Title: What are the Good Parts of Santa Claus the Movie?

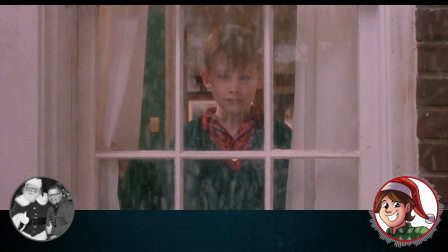1014s
The music score by Henry Mancini. Now, while Home Alone is probably the best score to a Christmas film,
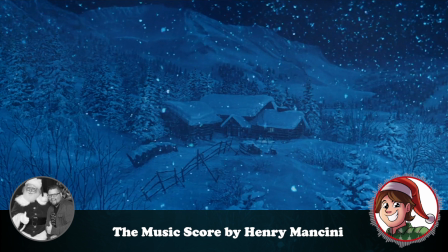1022s
it's too bad that Henry Mancini's music has really fallen off the radar.
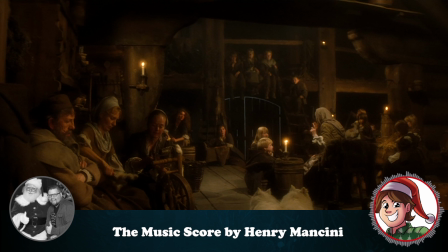1027s
Its intro and Santa's first arrival sets a nice Christmas mood.
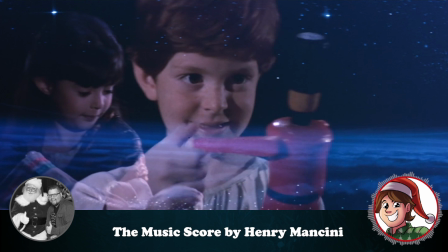1032s
The Christmas melody that plays over the time montage is lovely and takes us to a Christmas past of melodies and carols.
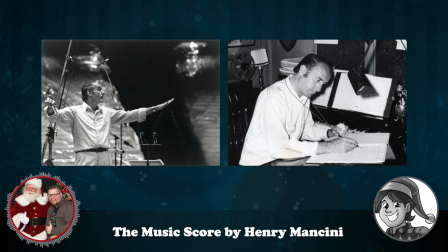1042s
Henry Mancini is a fantastic composer, and I do agree his score helps make Santa Claus the Movie a better film.
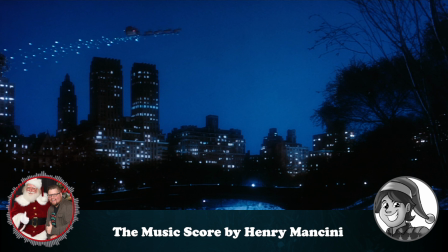1048s
Your love for John Williams' Home Alone score did the same thing for that film. However, Home Alone was a huge success.
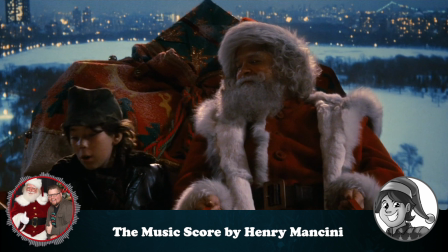1055s
My favorite track is Sleigh Ride Over Manhattan, where Santa takes homeless Joe on a ride around New York.
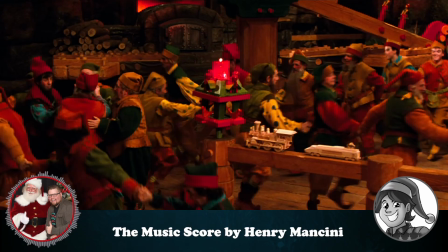1061s
My only complaint is that the Mancini relied too much on the theme, making toys.
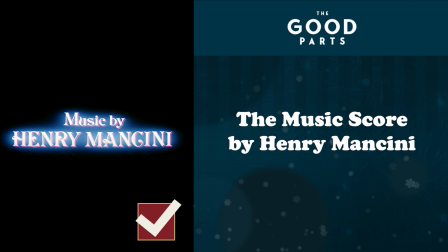1067s
Henry Mancini's score brings some of these scenes to life, and it's a good part.
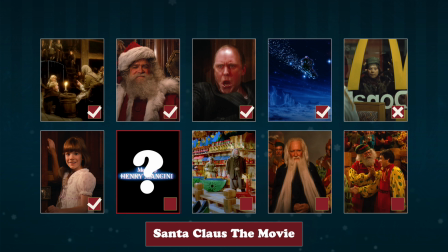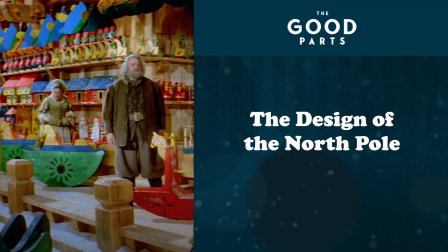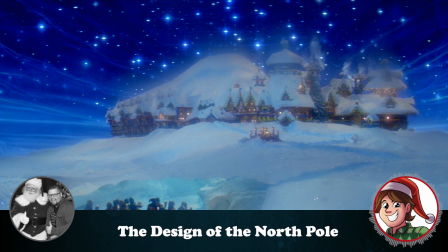1081s
The design of the North Pole. This definitely defines what I think of an old world North Pole.
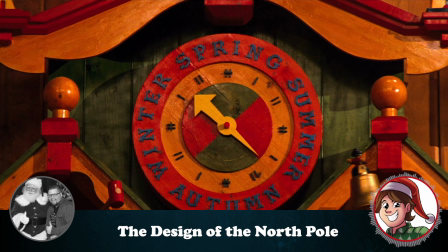1089s
Its wooden cabin structure combined that of a giant cuckoo clock makes
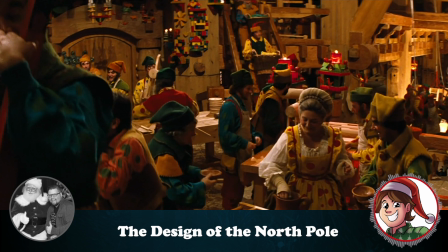1093s
the whole thing feel like a warm welcome into a much more magical world.
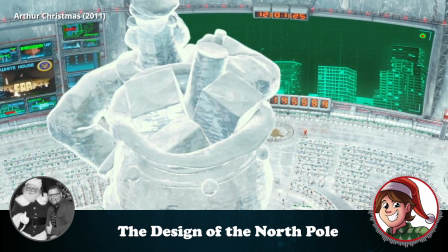1098s
I also like how rather than trying to place an enormous metropolis like the Santa Claus or the much more modern Arthur Christmas,
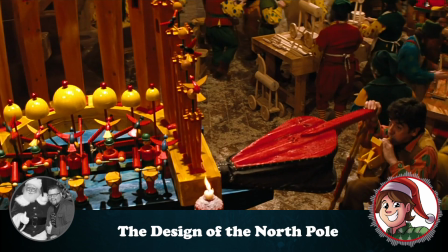1107s
this North Pole feels much more quaint and cozy despite being large enough for toy making.
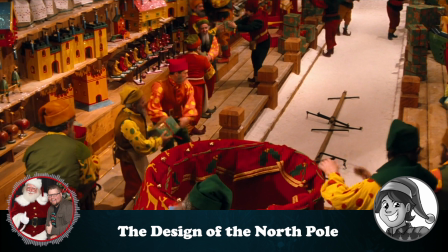1114s
The workshop was amazing and clearly where a good portion of the film's budget went. The set designer nailed what most people assume the workshop looks like.
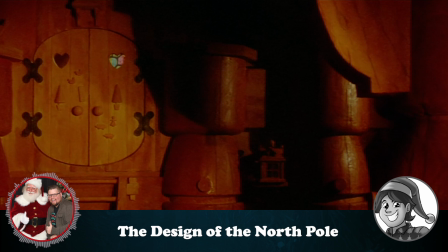1122s
You're right, it does feel cozy. In fact, Anya mentions how comfortable their enclosed bed was, and I really want my bed to be like that.
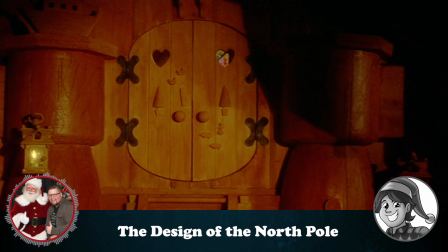1130s I don't want to sleep. This mattress is so comfortable.
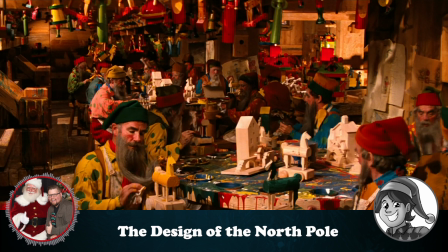1135s I don't want to miss a moment of it.
The only thing that disturbs me is how the elves use their beards as paintbrushes.
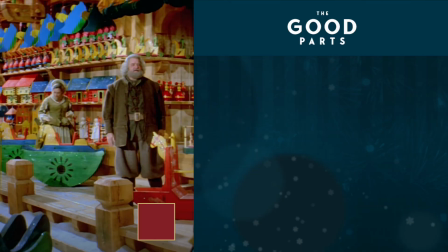1142s
How long did it take to paint that place with some beard hair? Let's give some praise to the art department and behind the scenes crew.
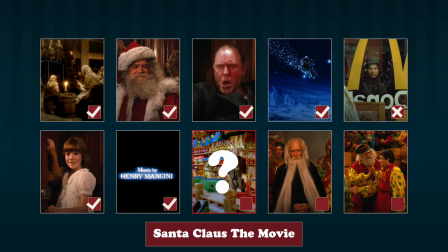1151s
They deserve their recognition for their good part.
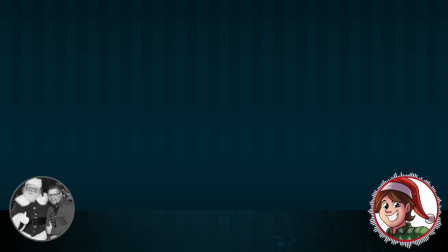1160s
The Santa Claus ceremony scene. 1.
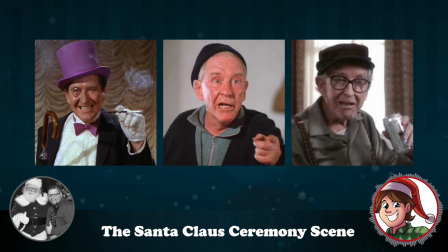1165s
Burgess Meredith. 2.
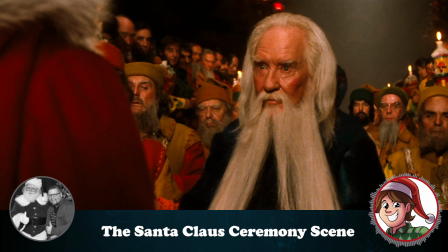1167s
This adds a much more mythological depth into how seriously the Vendigum have taken the prophecy without explaining too much.
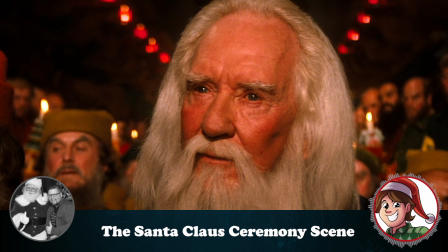1176s From this day on, now and forever,
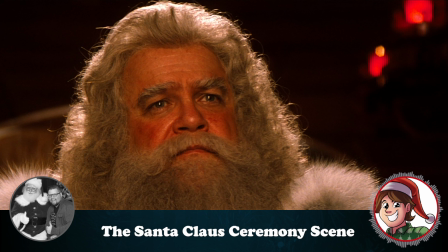1181s you will bring our gifts to all the children in all the world.
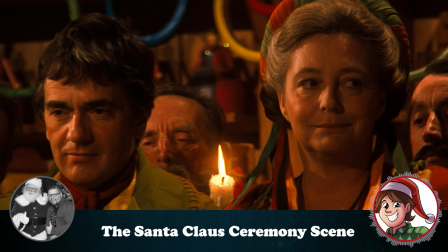1188s And all this to be done on Christmas Eve.
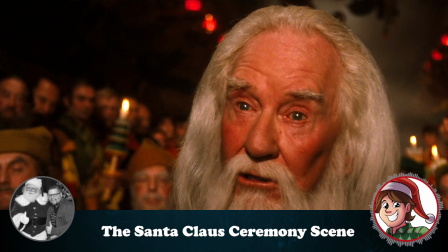1193s
It allows us to bear witness to an ordinary man who is being told by an ancient being that he's officially Santa Claus.
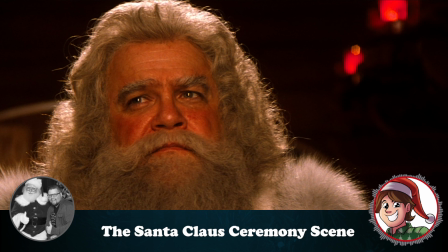1200s
This also explains how Santa can travel the world in one night, via time travel of sorts,
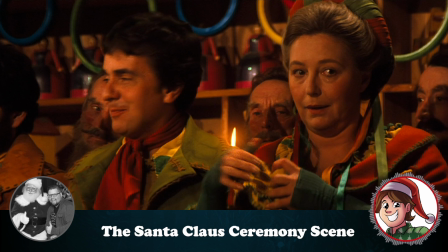1206s
with the night being endless night until his mission is complete. dead will know this.
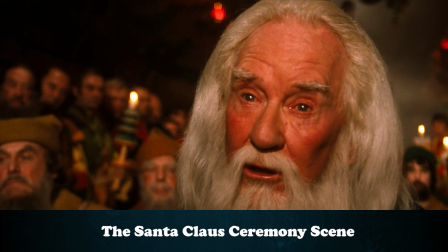1214s Time travels with you.
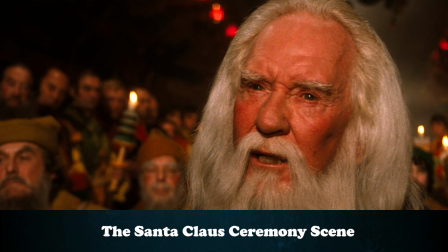1216s That the night of the world is a passage of endless night for you.
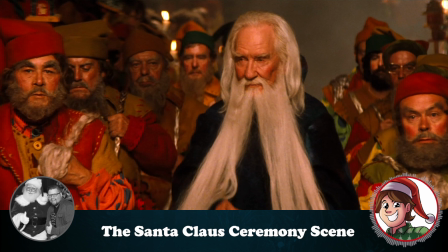1224s
It's a rare but needed serious and slow sequence to build on the importance of this moment.
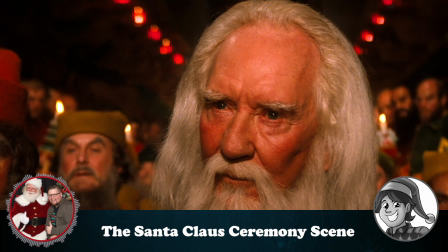1232s
I'm going to have to disagree. Nothing against Burgess Meredith, who's a fantastic actor, but the character always felt out of place.
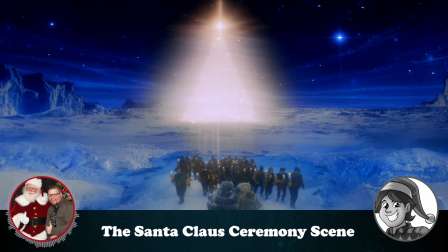1239s
If the ancient elf had appeared earlier in the film when Santa's first introduced to the workshop,
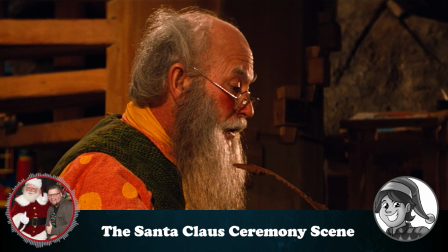1244s
or followed up with Santa giving him advice how to adapt to the changing world, the character would have worked better for me.
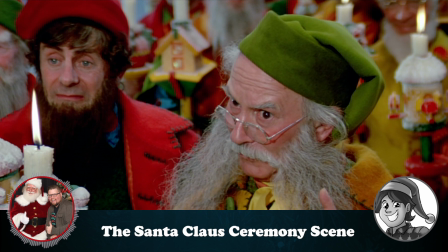1250s
The ancient elf wasn't needed. Dooley first greets Chris and Anya and is very personable.
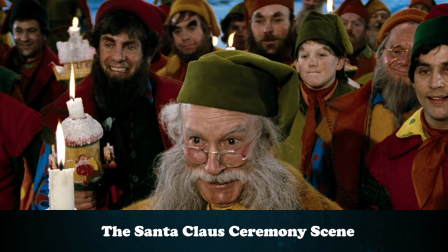1255s I'm the one called Dooley. We've been expecting you. Expecting us?
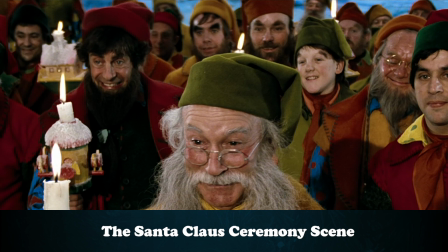1261s For a long, long time.